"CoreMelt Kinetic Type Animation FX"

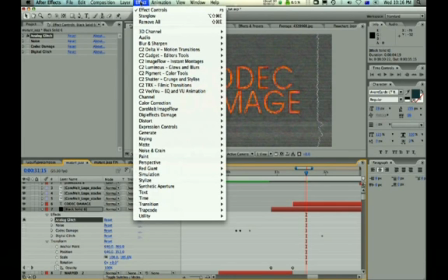These are located in core melt, grunge and stylize,
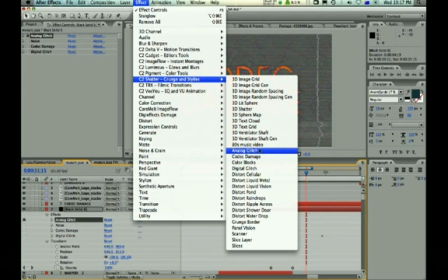digital glitch, analog glitch and codec damage.
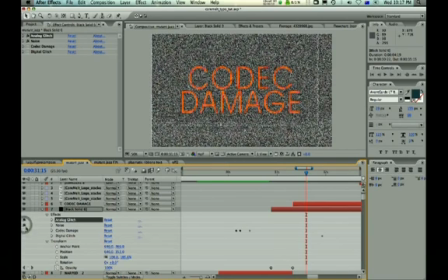And I've pumped up the noise on this background layer and I
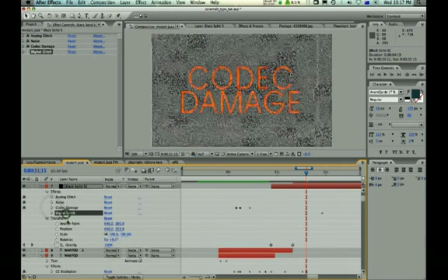put codec damage in and digital glitch and we've got some movement going on with the text where I've got digital glitch and codec damage and I've just slowly increased the parameters in the codec damage.
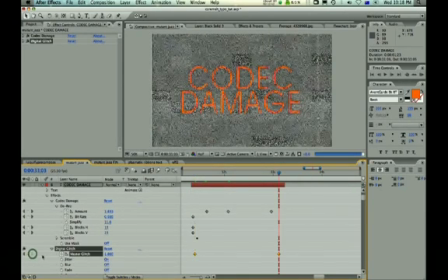I've slowly increased the master glitch from zero to a lot more getting this nice dirty grungy look.
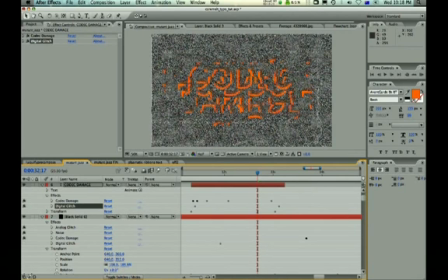So the digital glitch softens up the codec damage with this nice JPEG feel.
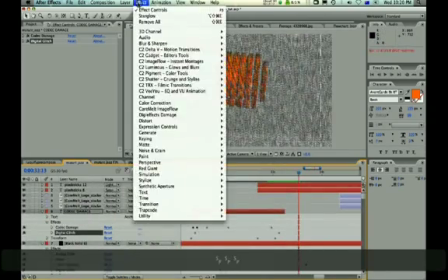And that's it. At the end I've used VU, animation,
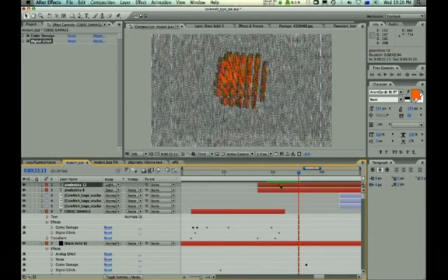pixel sticks, which I also used at the beginning. And I'm using a combination of the voice and the music. and I made the bar color orange and
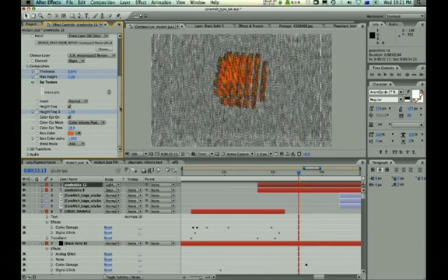make the blend mode add and
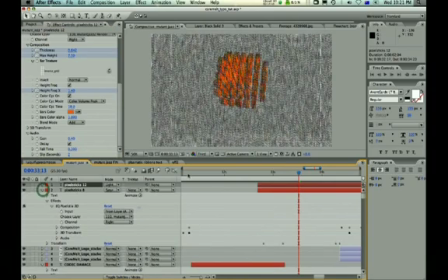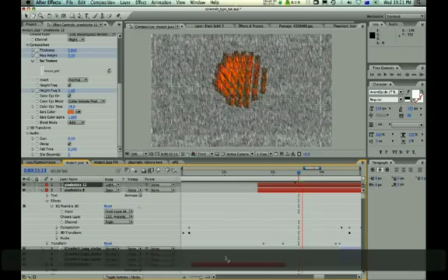I've just got two layers here to sort of give it a saturated look but
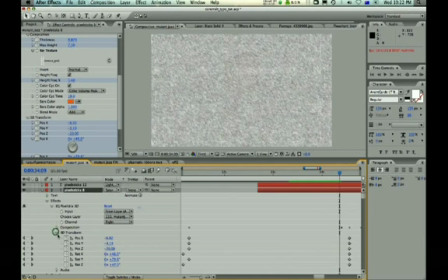also most importantly I'm using the 3d transform so you can see here I'm moving the position of the X Y and Z and the rotation trying to get it in line with the logo at the end.
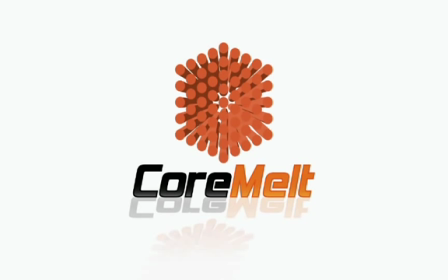So that's it. The plugin packs used were Cormelt Luminous, Delta, Shatter, Vivu and Image Flow. You can download the project file and a free 15-day trial of all these effects.
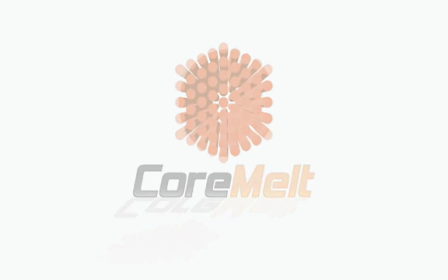You can ask questions about this tutorial in the Creative Cow Cormelt User Formal.